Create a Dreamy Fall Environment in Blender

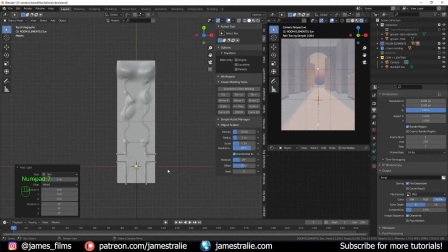[16:28]
And what I like to often do is add in a second sun lamp just to have a little bit more directionality with the sun, because I find that with physical starlight and atmosphere, we don't always get the best shadows with it.
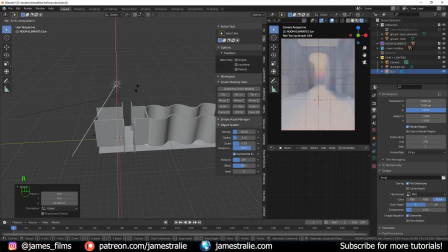[16:38]
So it's nice to enhance just a little bit more of those shadows with the sun in the same exact angle direction as our starlight sun as well here.
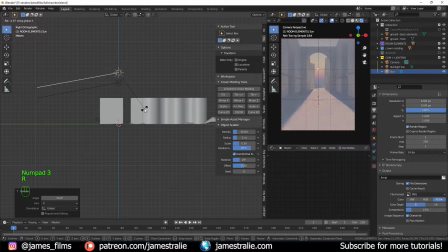[16:46]
So I add in a sun and just kind of flip to different sides to make sure that it's angled properly. And we'll add in a slight orange hue to this and just up the strength so it's a little bit brighter in our scene. It doesn't need to be too intense. I kind of put it up a little bit too high initially, but 20 seems to be giving us some good results. So that's looking pretty nice so far.
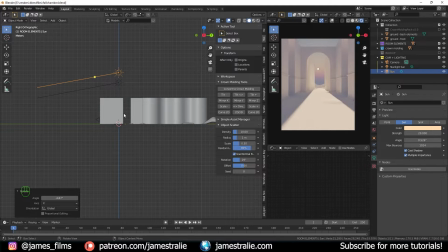[17:02]
I've added that to my camera and lighting collection as well, so we know where to find it if we're trying to come back and revisit that sun, which we definitely will at times to change things in.
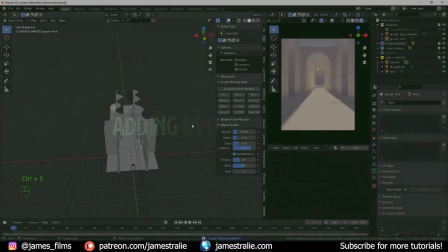[17:10]
But let's add in a tree just to see how this is looking, see how that's catching the light. And if you ever look at trees in nature, they're kind of somewhat translucent,
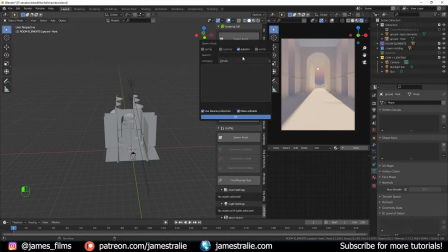[17:19]
the leaves, so when sunlight is passing through, you kind of get this really beautiful back glow to them.
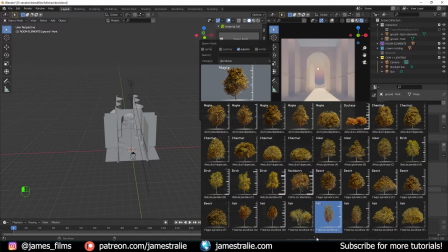[17:24]
And I really wanted this to shine, so I used the Polygoniq add-on, which I've linked in the description if you want to purchase this.
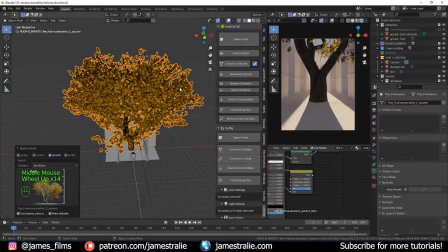[17:30]
It comes chock full of a whole bunch of different trees. They've actually released a free version of this with a couple free assets.
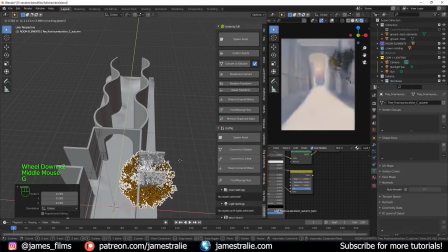[17:35]
I've linked that as well. This is a really fun add-on. I always have a lot of fun playing around with adding these trees and plants into my scene. And then they also have really wonderful materials that you can go through and edit and make your own if you want. I often will adjust the colors of these trees. Like you'll see for this one, I wasn't really too pleased with how this color was looking initially.
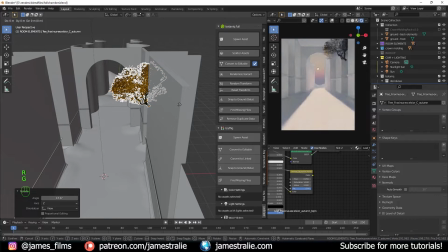[17:55]
So I kind of changed the color of it a bit and scale this up so that it was kind of filling out as if there's some trees growing in those little corridors that we made earlier on. You can see it's starting to catch the light a little bit too, and this is something I really wanted to draw your eye into the frame. So you see that part of the left of the tree is really starting to catch that light well,
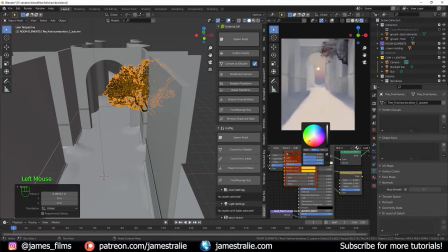[18:13]
but by changing the color of the leaves to something a bit more orange, we're kind of matching the lighting from the back as well,
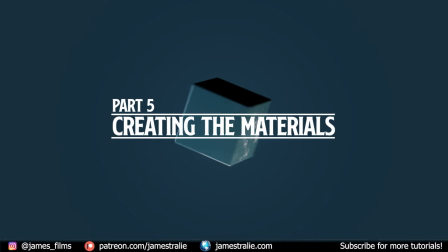[18:18]
and we're getting some really nice glow through it. So we can actually start to create some more materials to see how that lighting is going to impact our scene.
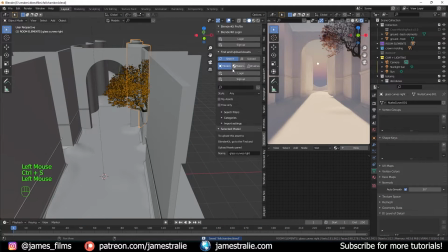[18:25]
And to start off, I'm going to actually start to texture those glass windows by building off a material from the Blender Kit add-on. And you can just search for glass and materials, and there's a whole bunch of really different cool ones to choose from that give you a nice starting point.
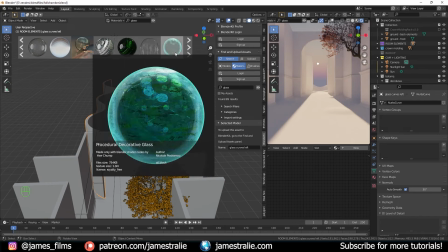[18:39]
You can build these materials from scratch, but I really feel like it's easy to kind of start with something and then build off of it to make it your own.
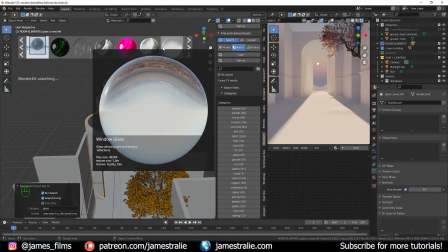[18:45]
There's also a whole bunch of categories, so you can search that way. And so I looked for a glass that I really liked and kind of wanted to build off of that by adding in some interesting color.
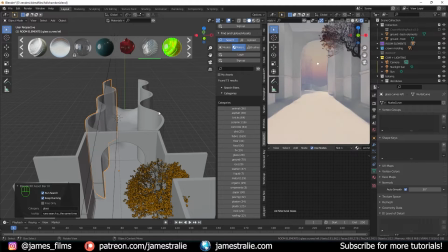[18:53]
So there's this architectural glass that I find myself using a lot. I really like the node setup that they have for it. It just kind of gives me a better profile for the glass than the default glass material from Blender that you can use to add into your Principle of the SDF. This one's just a better starting point. But you can see it's not really doing too much for our scene right now.
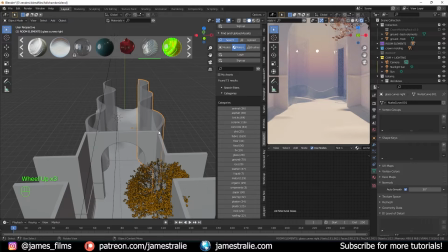[19:11]
It's just kind of this perfectly clear looking glass. And so what I wanted to actually do is change this out a bit more. So I've kind of changed out the thickness of this as well by applying in the solidify modifier and then maybe kind of scaling it up a little bit. I did like a UV projection on here just to make sure that there weren't any issues, because you can see there's some kind of weird shadows being cast.
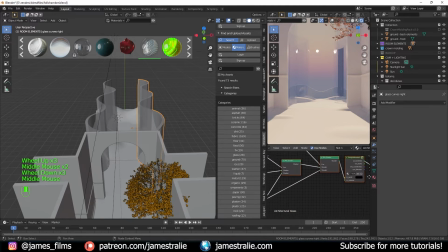[19:30]
And this could be because of the incidence of refraction, or the index of refraction rather, or some other kind of properties.
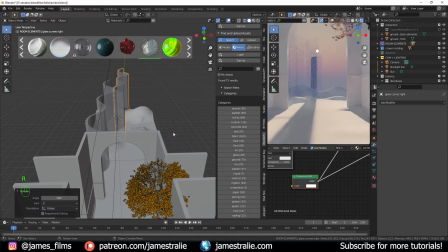[19:36]
So what I like to do is play around with these and kind of scale them around in my scene. And then you can kind of go and have some fun with the different materials as well.
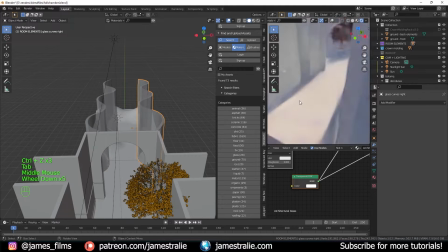[19:46]
So you can see I just play around here quite a bit, and I was just trying to figure out what that issue was. I think it was just a camera angle issue. So when I was looking at it, there's from different angles you can see it's kind of like overlapping with itself a little bit there.
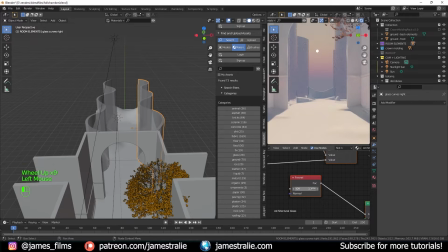[19:59]
So just playing around with this index of refraction, I kind of got rid of that a bit more by kind of changing out the properties. This is looking acceptable, still like a little bit of overlap here, but kind of changing the index of refraction to something that makes a little bit more physical sense. For the glass, it kind of worked a bit better and gave me something nice to work with as well in my scene.
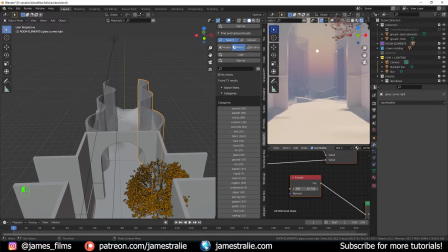[20:19]
So that's looking pretty awesome. Just kind of playing around with this a bit, we've got something that looks really interesting. It almost kind of looks like a hologram projection in the back there, which is kind of what I was going for.
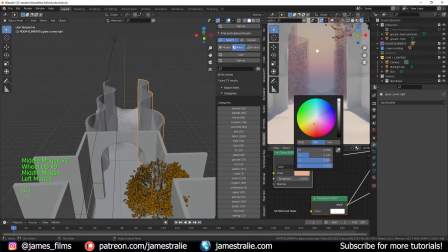[20:28]
And by changing actually the colors of these as well, like the glossy color, you can get a really interesting orange hue to it. So that's looking pretty cool.
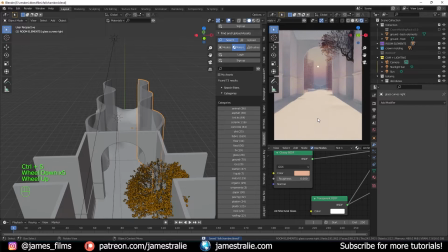[20:36]
I really like how this is kind of starting to come together. We've got some really interesting results starting to fill out our scene. And again, I just take a lot of time with this. I encourage you to pause the video and just have a lot of fun experimenting with this on your own, adjusting the colors to see how it affects your scene.
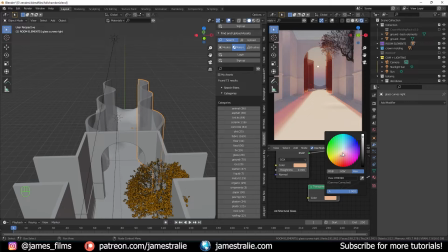[20:52]
And so when I really cranked up the transparency, I got some really interesting shadows. So as the light's passing through, you've got these almost like orange glow bars kind of coming through the scene, which I really liked a lot. And the way that interacts with the tree is really beautiful as well. And so just with a couple clicks and adjustments to that glass material, you can kind of keep it subtle.
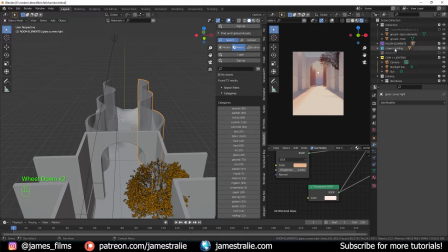[21:10]
You get some really nice results. And this is matching kind of the look I was going for initially with my mood board too, with the really beautiful orange profile kind of coming through here.
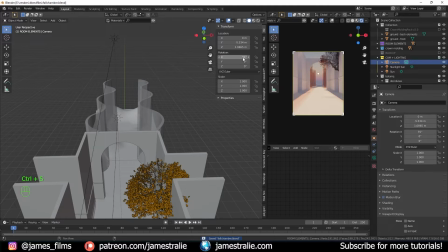[21:18]
So this is really, really doing our scene justice. I really like how this is looking, and it was super simple to do that.
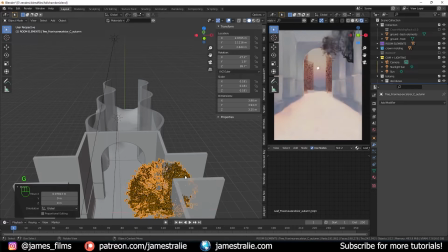[21:26]
So I can just kind of adjust the trees a bit more here, just kind of play around with things.
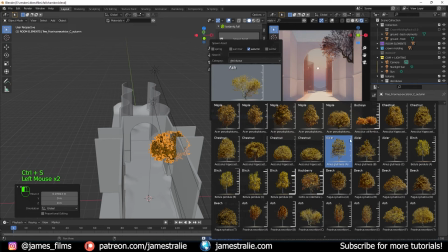[21:30]
And let's add in another tree as well from Polygoniq and see how this affects our scene too.
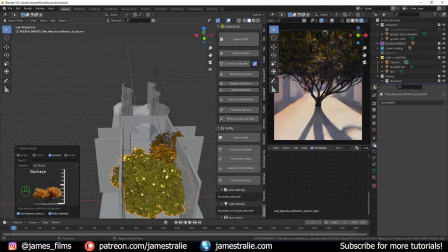[21:35]
I make it editable as well so that I can change out the materials to match that same color from before. And I can just copy that over onto the leaves from our original scene as well. I'll just kind of rename this as well just to make it easier for me to reference it. The leaf orange color here.
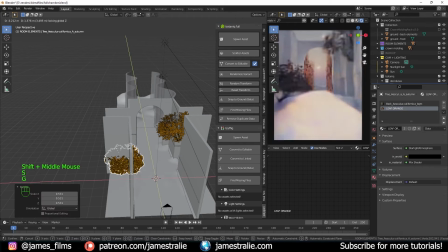[21:50]
And so I just add that in as the material for the leaves as well so that we're having the same color. And I'll add this one into our left side of the corridor. So we're framing out our scene really well with just two simple little trees. There's a little bit of clipping going on, but you're not really seeing that side of the tree anyway from our perspective.
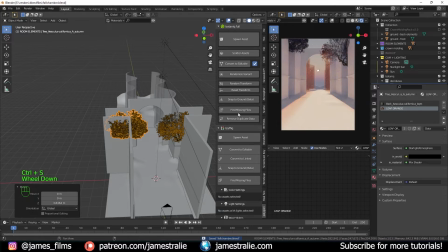[22:04]
So it looks just fine for our purposes here. This is looking quite nice.
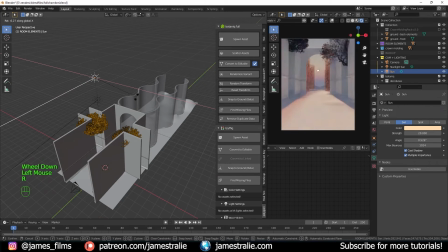[22:10]
We can change the sun angle a little bit more so that it's kind of, washing our scene a little bit more.
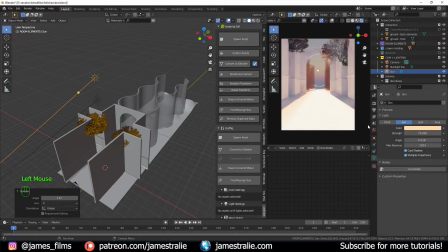[22:14]
It was a little bit too bright white light almost there. You can see if I really crank that up the strength, it's kind of washing out our scene a little bit too much.
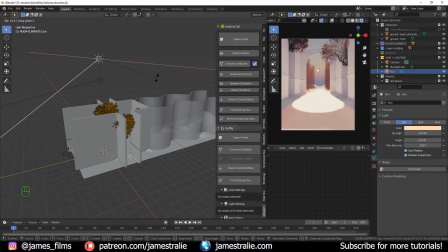[22:22]
So by changing that angle a little bit more, it kind of, calms our light down a bit, so it's not as intense.
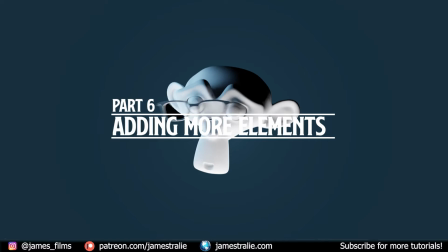[22:28]
But let's add in some more elements to the scene as well here. It's looking a little bit dull so far.
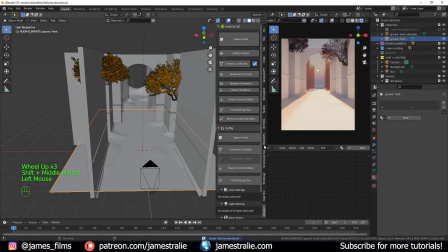[22:33]
So we can add in a lot more leaves to our scene by using the Graswald Add-on, which I've also linked below. You can create a new profile with new settings, and it initially scatters these kind of proxy particles on your scene.
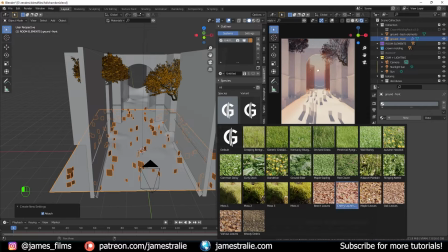[22:45]
Then you can look for specific species, and they've got a whole bunch of different leaves presets here.
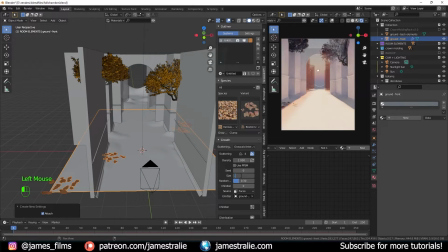[22:49]
So I can scatter these clumps of leaves across my scene, and I can change their scale so that they're a little bit smaller, making more physical sense in our scene. And you can also up the density so you're scattering a whole lot more. And that's already looking really interesting and fall-like.
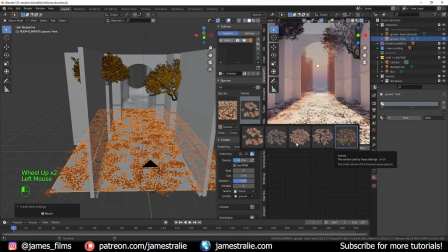[23:03]
There's a couple different varieties of these leaves as well, so you can kind of experiment with how those look in our scene.
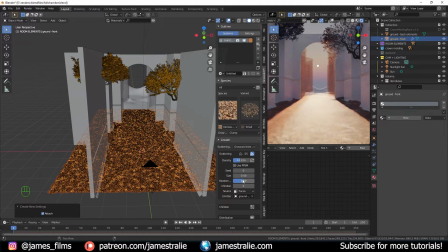[23:08]
And so that's looking really cool. There's a lot of different parameters you can change out. Like I said, the size, you can also change the scale randomness, the density,
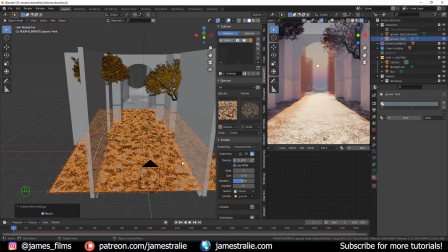[23:17]
the source emitter of them, a lot of randomization,
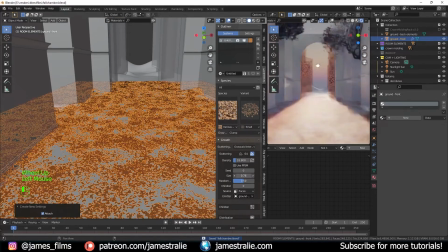[23:20]
and it's a lot of really fun work with just a couple clicks here to get some interesting looking leaves scattering in our scene. So I wanted to, you can also hit auto name all systems, so it actually names the grass or the leaves accordingly,
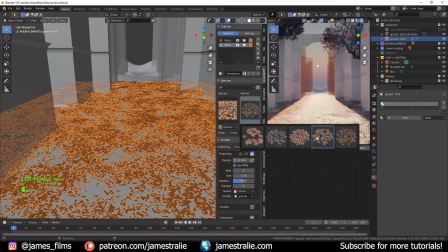[23:34]
so that if you're adding a whole bunch of different particle systems, which one corresponds to which one, which is always helpful to know.
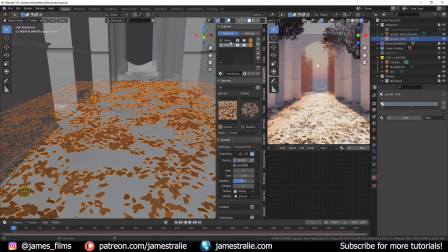[23:39]
Just the same thing with labeling our collections. It's important to label these collections as well, so that you know how to find them again in the future when you're revisiting these things. So I just added in another species of grass or of leaves as well here, just so we have a little bit of variety to our scene, and just kind of played around with this a bit.
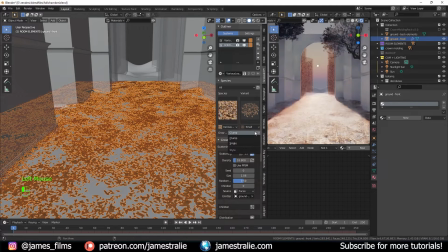[23:57]
And had some fun just kind of changing the scattering of these leaves in our scene. You can auto name all systems here, and yeah, it's a lot of fun to just play around with these different things in our scene.
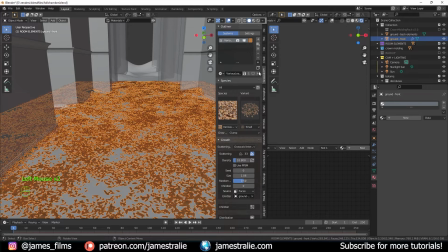[24:10]
So I actually accidentally duplicated the same one here, so I went through and added in a all new collection with different leaves to scatter in our scene.
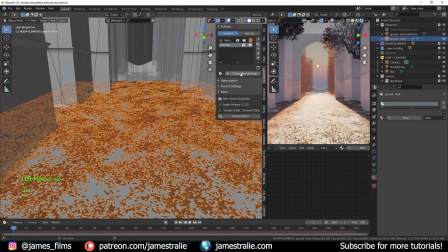[24:19]
So I created new settings for this second set of leaves here, just for some variety.
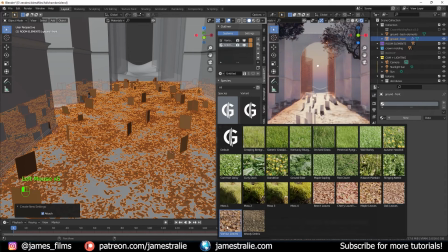[24:24]
Added in some various leaves, oak leaves, maple leaves, you got a lot to choose from here.
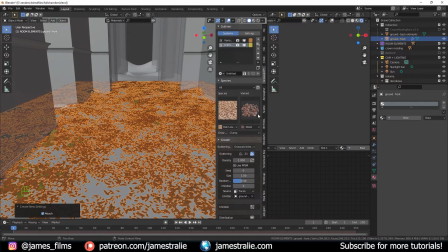[24:29]
So I just added in a different variety of leaves here and,
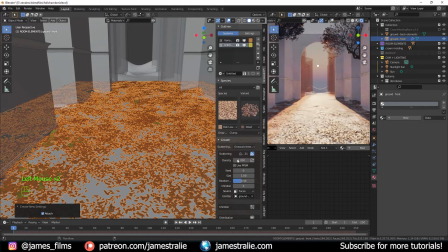[24:33]
changed them out a bit more, scaled them up, added in a little bit more to the scene here. So we've got some variety, different patches of clumps.